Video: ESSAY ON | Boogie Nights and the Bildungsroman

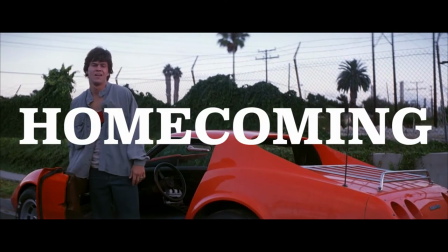But we'll come back to this scene in a moment. Then there's the homecoming, where the protagonist returns home, bringing his newfound and often humbling knowledge with him.
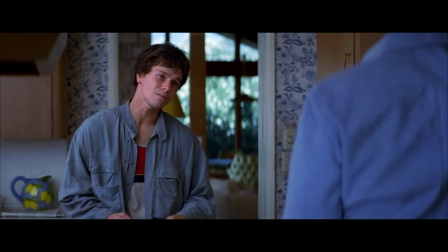Need help, Jack.
The coming-of-age story comes to an end with reflection.
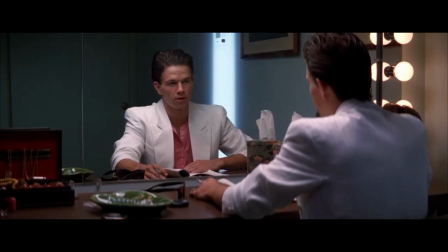This is when the protagonist reflects on their experiences and often looks back with a sense of loss or regret, which is quite literally this scene.
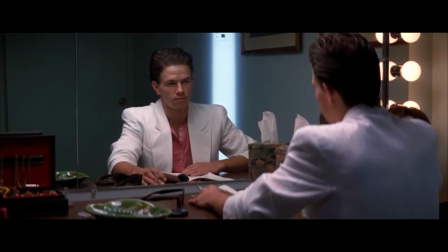You know, with the mirror, get it, reflecting, one's past with a mirror.
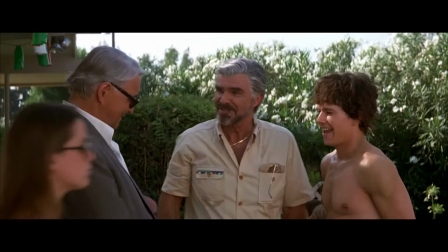Anyway, when rewatching the film through the lens of a building's room, one couldn't help but draw a comparison to another coming-of-age story,
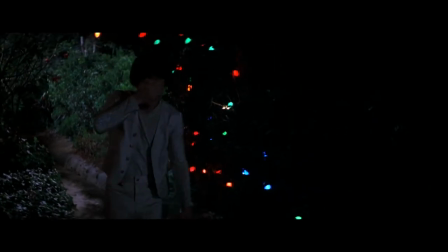one that parallels the journey of an unorthodox son as he navigates the world of show business,
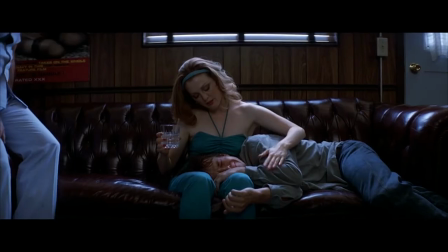falls into the wrong crowd, is humbled by his own arrogance, and ultimately returns to his family with a newfound understanding of life.
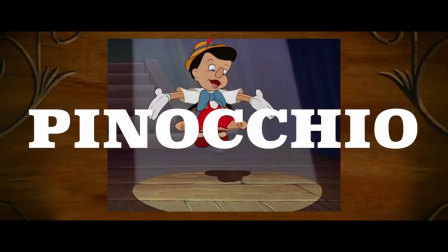That film? Pinocchio. Okay, hear me out.
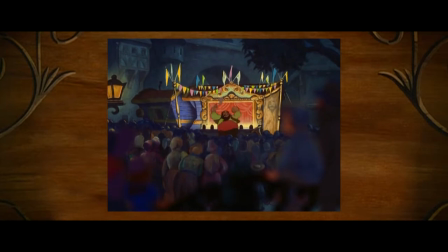Of course, it isn't a perfect comparison, but there are obvious parallels that can be drawn between the two. For example, Jack can be viewed as two parts Geppetto, one part Jay Worthington Fowlfellow.
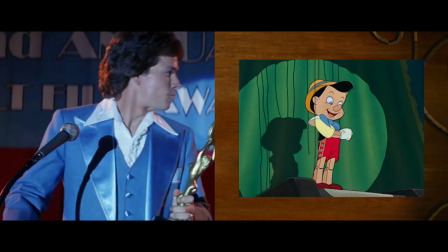Pinocchio's journey as a performer could easily be a mirror of Eddie's transformation into Dirk Diggler,
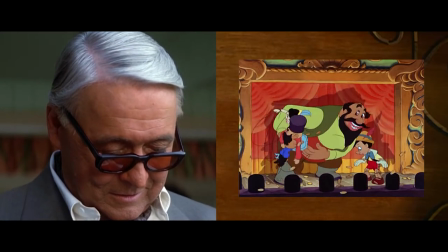and one could even argue that The Colonel is just a slightly more nuanced version of Stromboli.
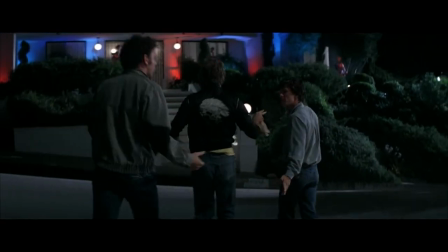Yet, let's circle back to the scene in which Dirk and company meet Alfred Molina's character.
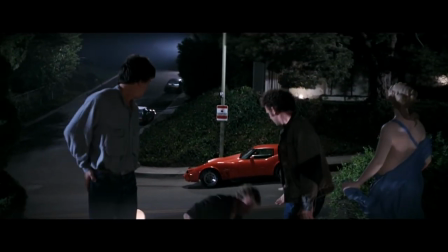Aside from being an absolute masterclass in cinematic storytelling, this scene also works as a deconstruction of what worked so well in the 1940 animated film.
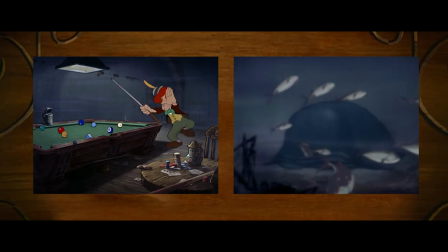In fact, it draws strong thematic comparisons to both the scene on Pleasure Island as well as the belly of the whale sequence that followed.
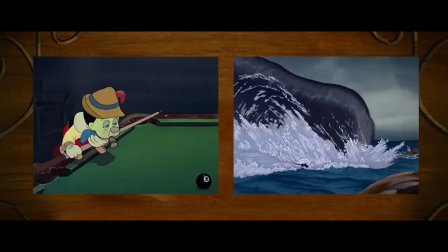Complimentary scenes that are crucial to the arc of Pinocchio's character in the third act of the film.
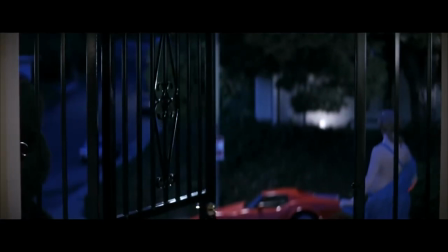Visually, the Boogie Nights scene offers a sense of claustrophobia, like we're entering the belly of the whale.
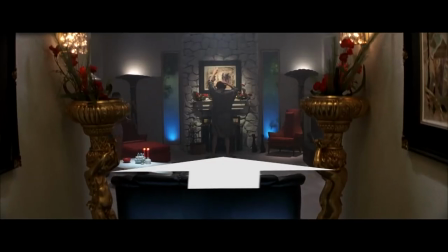In fact, the gate closes, and as we move through the hall, it's as if we're sliding into the belly itself.
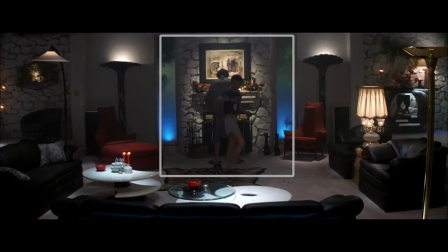The room is backlit with blue and green hues, and the rock accents evoke a coral, underwater setting.
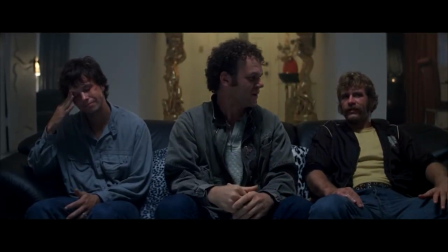We're essentially stuck in a vulnerable fishbowl. The whale in this instance is the room itself, and all that this reckless series of events comes to represent.
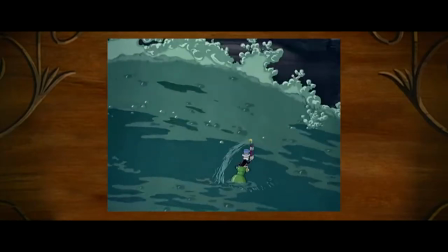The constant arrhythmic popping of the fireworks works in similar fashion to the crashing waves that take place within the whale, creating a tension that carries throughout the sequence.
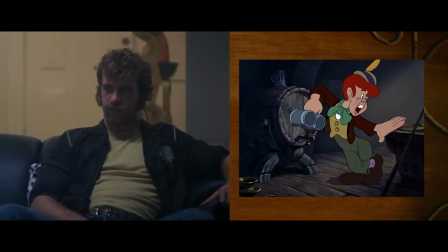Thematically, Todd Parker is similar to Lampwick, an irredeemable character responsible for pulling the protagonist into this world of vice and folly.
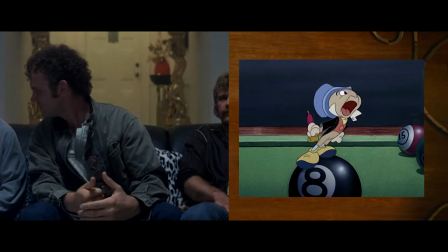Reed Rothschild plays the part of a Jiminy Cricket surrogate, a voice of paranoid reason throughout this entire sequence.
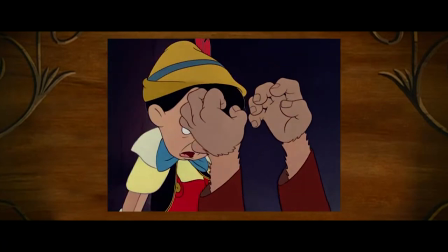The change, at least for Pinocchio, occurs during his experience on Pleasure Island, particularly when he looks on in horror as Lampwick transforms into a donkey.
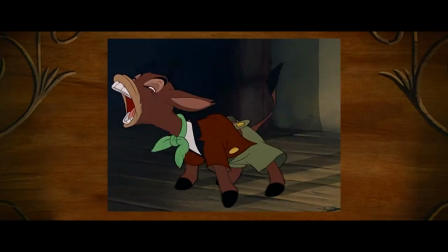In these traumatizing seconds, Pinocchio understands the consequences of a carefree, morally bankrupt life.
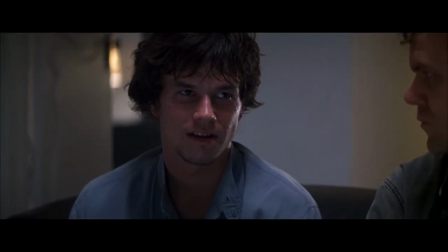In Boogie Nights, this moment of clarity is done with that single shot we spoke of earlier.
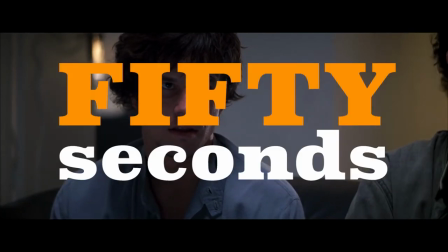Lasting nearly 50 seconds, we see that same range of emotions, but in a few subtle flickers of facial movement.
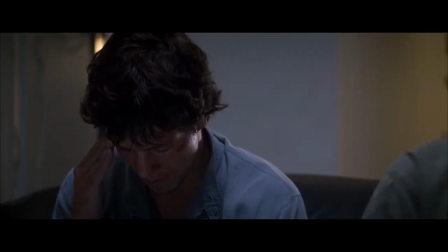It's still one of Mark Wahlberg's best moments on screen.
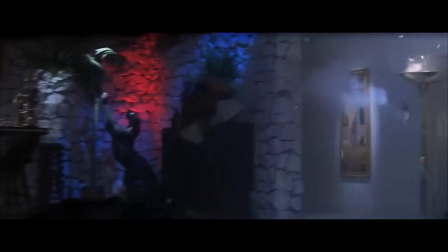The sequence in Boogie Nights builds to a fever pitch, ultimately unraveling into a series of gunshots.
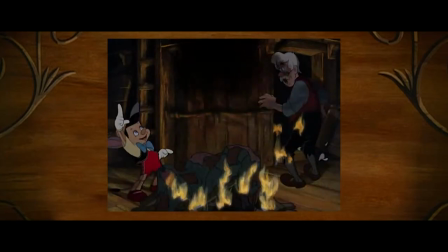This sequence mirrors that of the literal fire set within the bowels of Monstro, destructive of acts that ultimately allow both protagonists the chance to escape.
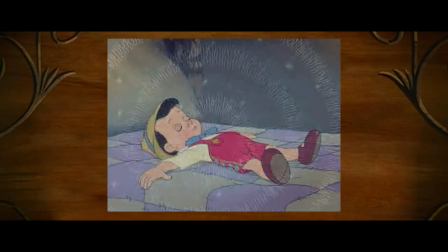By the end of each series of events, both Dirk and Pinocchio have undergone significant change, growing from each intense ordeal into better versions of themselves.
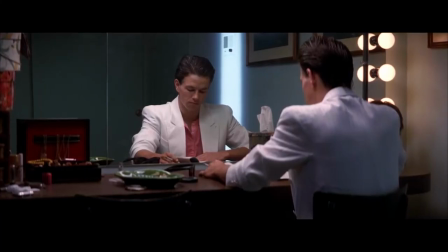In Pinocchio's case, he becomes a real boy, where Dirk finds solace in returning to his work, and each rejoins the families they nearly lost.
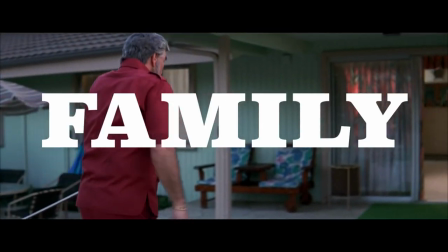And here's where Boogie Nights really excels. If you look at Jack's house as a symbol for family, one could argue that all of its inhabitants should, similar to Dirk, endure journeys of their own.
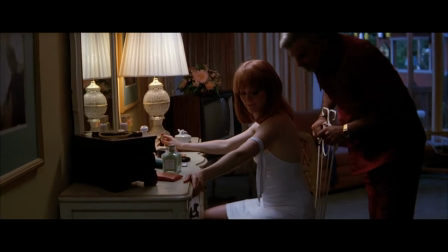PTA focuses the film's attention on Diggler, but the director makes us keenly aware of those around him.
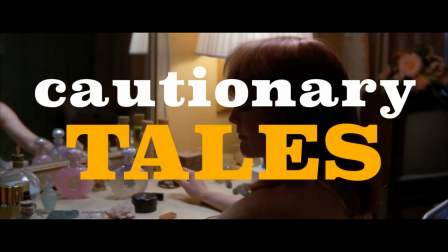They're cautionary tales for a boy on his journey toward manhood.
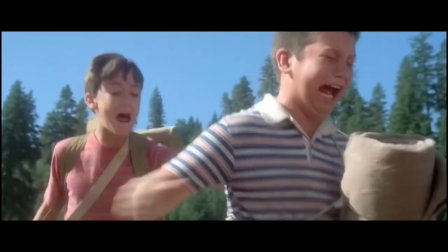In that way, the film isn't all too different from any of the iconic coming-of-age films we've grown to love over the years.